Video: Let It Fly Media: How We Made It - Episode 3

Motion graphics to me and animations just comes down to effort if I'm looking from afar. Yeah. I mean, like the general rule I always heard was like about a minute of editing is usually 30 minutes to an hour if you're pretty fast, depending on how intensive the video is. Obviously, that's not, you can't just cut it off and say everything's like that. But like animation is almost always twice as long because there's just so many smaller little things you got to pay attention to. Like it's always down to details and like, again, like you said, how much effort you want to put into it. But after I got done tracking your hand, I just went to work on some of the other animations,
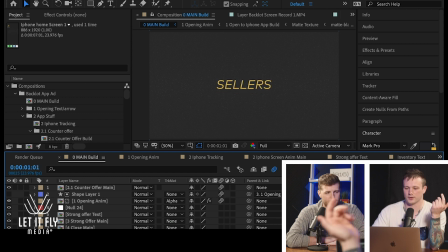377s
which is a lot easier, like just animating text. We grabbed their font. They really want to use like Mark Pro, which is a really cool font.
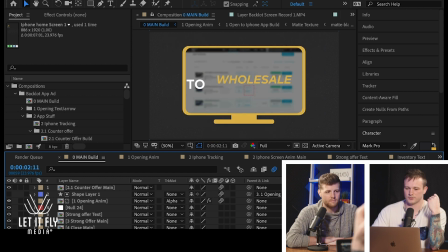385s
It's really clean. I just changed the font styles a little bit just to like emphasize some words.
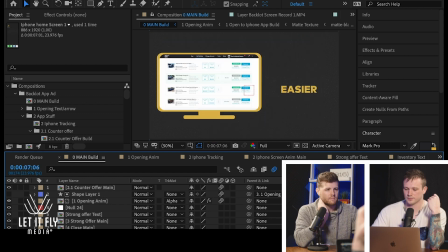390s
We did a website screen capture, always super easy. Actually, this is a pretty simple one, but it was just up for like a few seconds. So
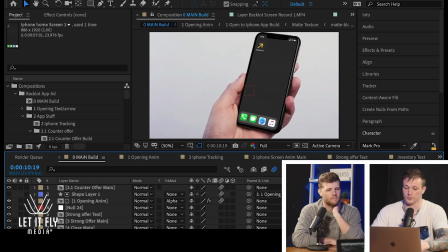399s
we just wanted to show that, yeah, we're going from your website into this new mobile version.
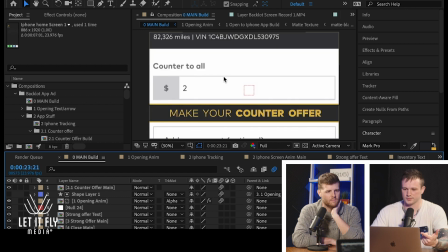406s
Rebuilt the app, did some stuff here. We actually replaced all the numbers on this.
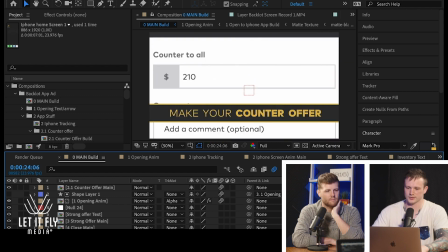411s
So we did a screen recording, but then it ended up being like too low res once we full screened it. So I basically had to just rebuild the entire app. Yeah. Which is not a hard thing.
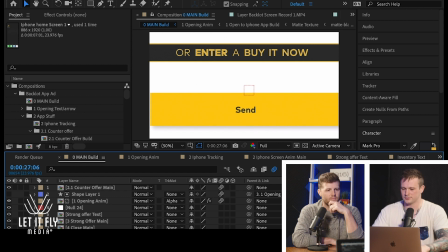422s
It's just like, you got to do it.
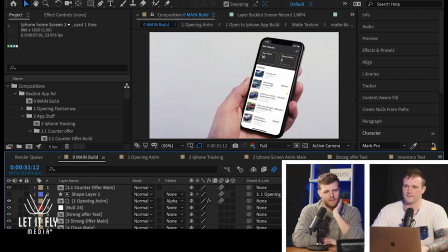424s
So the entire goal was kind of tell a story of you're transitioning from something you're used to something else that's going to make it even easier for you.
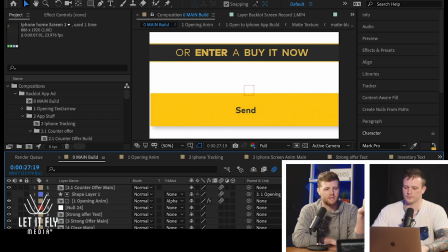433s
How can you most easily associate with what you're about to start using? So that's why we felt like, we didn't want to show maybe them uploading a car or doing something like that.
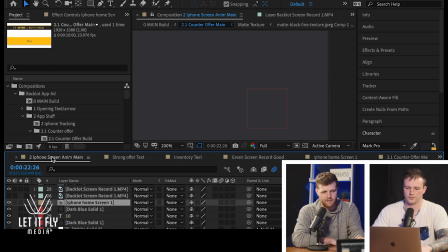445s
We wanted to take something that was familiar, the desktop version, and put it on the phone.
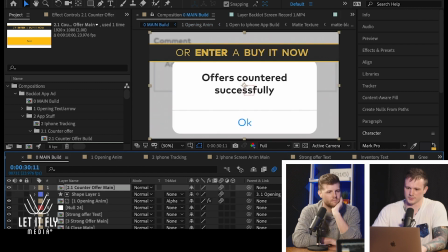449s
It was really just like a lot of keyframes. You got to build a lot of stuff and rebuild websites.
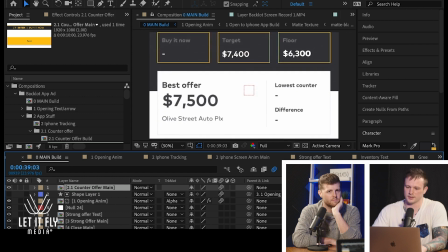454s
I've done a lot of that before.
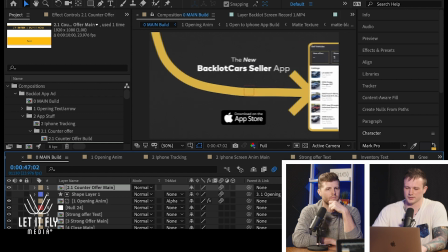456s
But I think just overall, my favorite thing about it is just like, it really sticks to what BacklotCars is,
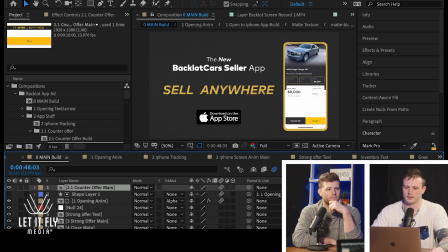463s
which is like, it's simple, it's quick, and like, honestly, I feel like the message just lands right on the target. From a marketing standpoint, this is something that they're going to include to sellers in emails. They're going to pretty much, when they launch this app, and I guess it's already out when you're going to be seeing this, they will make sure that this is accompanying that announcement, which we like to use those videos. Some videos we do for proposals, some we do for launches, and this is a very good way of using that.
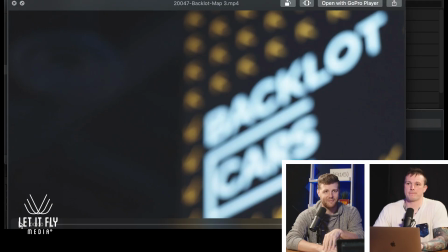491s
And then speaking of effort, this is something that required a lot of effort for you, but for a good cause.
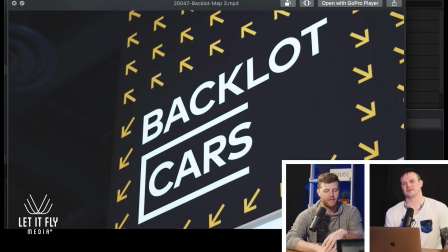497s
So Backlot, we mentioned a second video. This is something where we wanted to show off their reach.
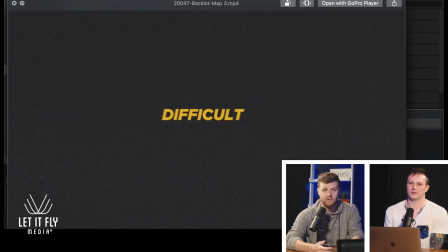502s
We wanted to show that as you cannot go to physical auctions during the pandemic and the height of it,
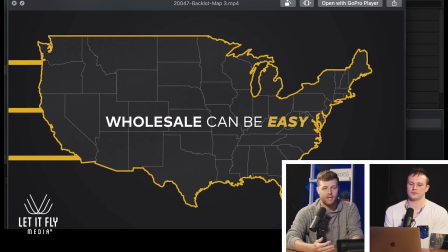508s
Backlot's an option for you, and not just because of the pandemic, but because they're just so legit.
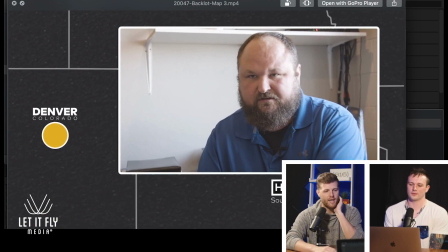513s
So we built this this map animation and wanted to use a lot of testimonials that we've shot across the country.
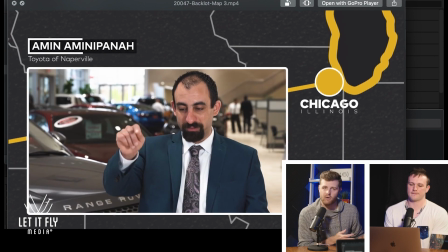521s
This is a benefit of being a retainer client. We have all this stuff we've already shot. This is repurposing it for this video,
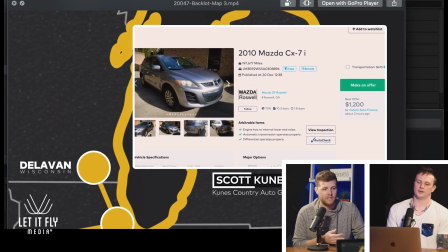528s
which gives you different perspectives on why Backlot works for these guys, why they don't go to auctions anymore, or at least rarely.
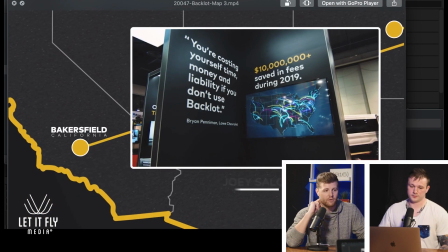535s
We love using the arrow for Backlot branding, but most importantly, Dak,
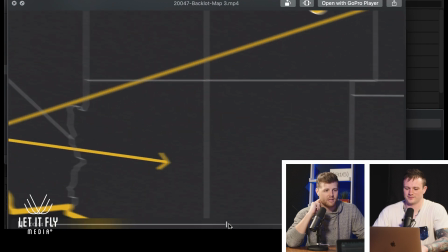539s
we asked you to do something that was little insane.
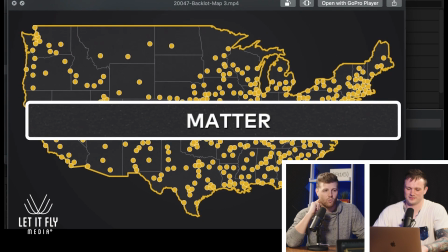544s
You had to put down every single one of those dots to show Backlot's reach.
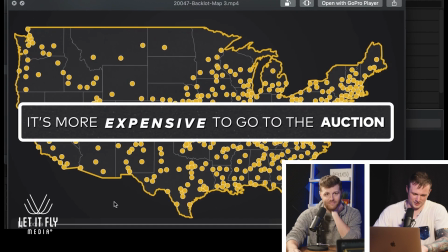550s
Yeah, my mind is still kind of numb thinking about it, to be honest, man.
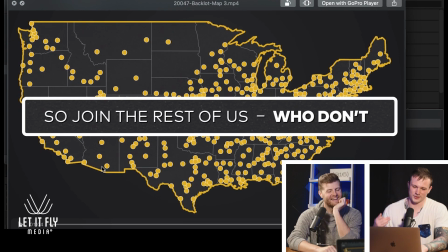553s
Like, in animation, like, I'm always telling myself there's an easier way than to do something than the way I'm doing. Like, I just got to look for it and figure it out. But for this, there wasn't an easier way.
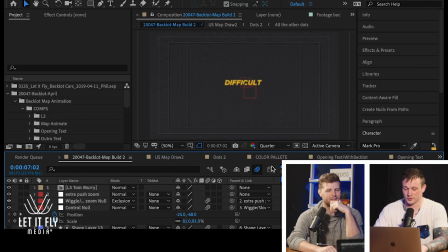564s
So Backlot has a lot of locations, which is really good, because like, COVID has not slowed them down at all. But, and if you pull this up real quick, with all of the dots, that might be what,
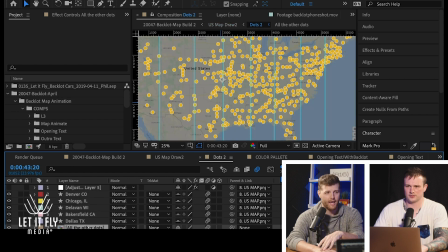577s
1/30th of the actual amount of locations they have. But we didn't want to just fill the whole thing with dots.
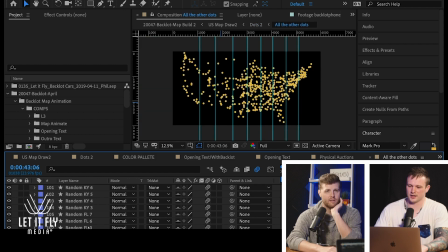582s
Yeah, like that Excel sheet was like 15K sellers or something like that. Good for Backlot.
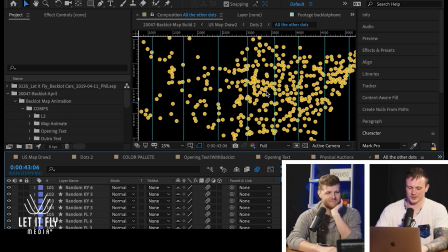587s
Good for them. Yeah. I pretty much got it down where I was just like, all right, I'm going to get a general amount in the state that has all these.